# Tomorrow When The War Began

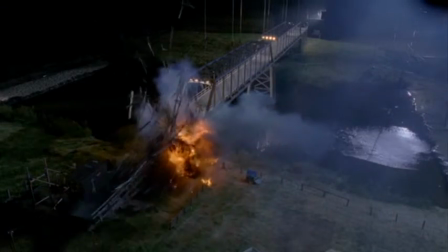500s
There wasn't a moment that would actually hurt the ribs of the viewer.
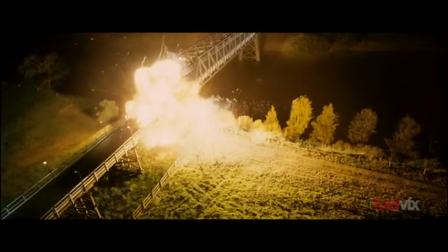504s
So we needed some additional thing, and Chris Godfrey then came up with the idea of a shockwave.
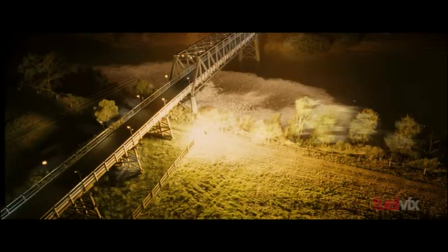512s
You'll notice it hits the trees, it takes leaves off the trees, it bows all of the grass down.
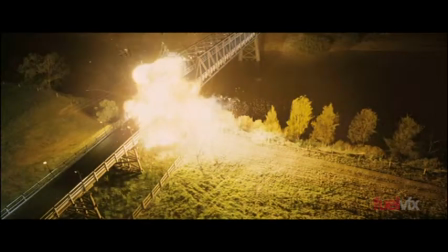518s
Is a combination of live action explosion elements and full CG created explosions. The water that you see was actually, one night we snuck up to North Head and shot some plates of the ocean, and we comped in some plates of turbulent ocean that worked really well in this scenario, going from a slow moving river into something that would be quite affected by an explosion of that size. The film cameras were running at 150 frames per second. The Phantom was running at 1,000.
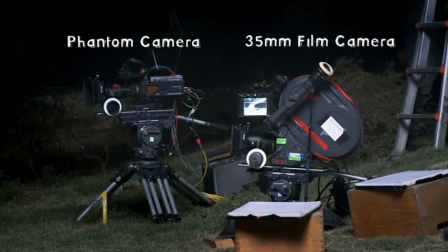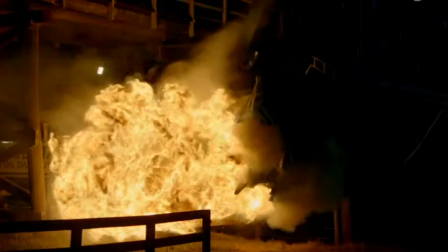560s
The Phantom footage was spectacular footage, there's no question about that, but we couldn't use it at 1,000 frames a second.
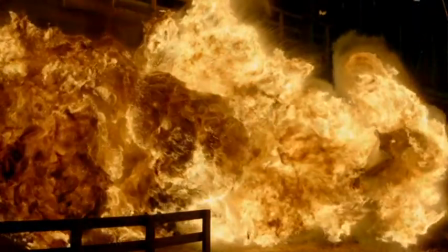566s
It was too high speed. It was taking too long for anything to happen. One of the big problems with a set piece like the bridge exploding is that, one, it's very loud, and two, that it goes on for some time. It's not just a single bang.
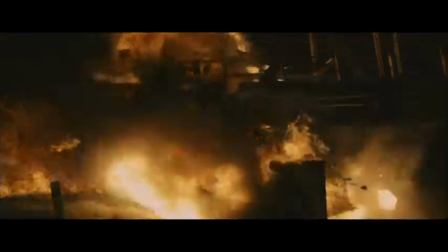585s
It's very easy to get the sound up to a really high level and thump people out of their seats, but you can't keep that going for 3 minutes. Whereas if you can say, oh yeah, that's the truck hitting the support, that's the rivets popping out,
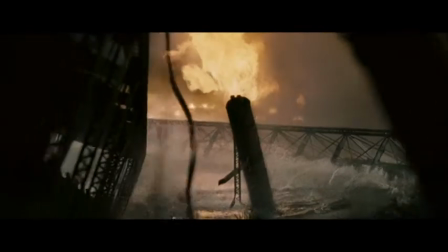599s
that's the wires breaking on the side of the bridge, it makes it into a story rather than just this one moment. There was one particular sound in the bridge sequence which was quite critical to story,
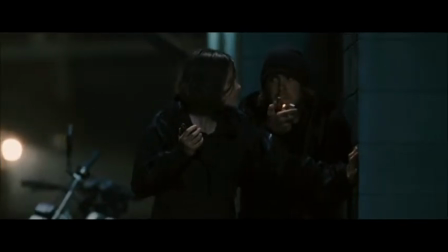611s
which was the Zippo lighter that Andy Ryan, who plays Chris, has. As he's running down towards the tanker, you hear it click.
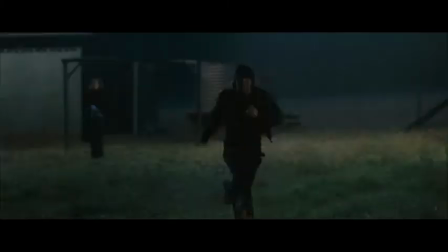619s
You don't see it, you just hear it. As an audience, you kind of go, I know what he's going to do, I know what he's going to do.
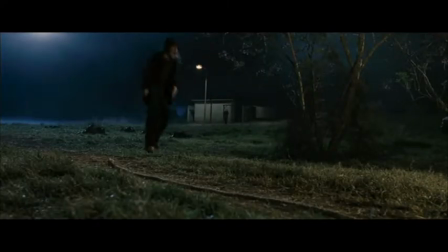625s
And I think that's very exciting for an audience. It didn't have a big close-up of the Zippo lighter. It let me work out that that sound was the Zippo lighter. It doesn't matter for the story particularly, but it's a really nice little thing that hooks the audience into the film each time. And a series of those things are fantastic. It wasn't, I guess, until we were back at Fuel that we sort of pulled into the computer and lined it all up that we were kind of, like, it worked.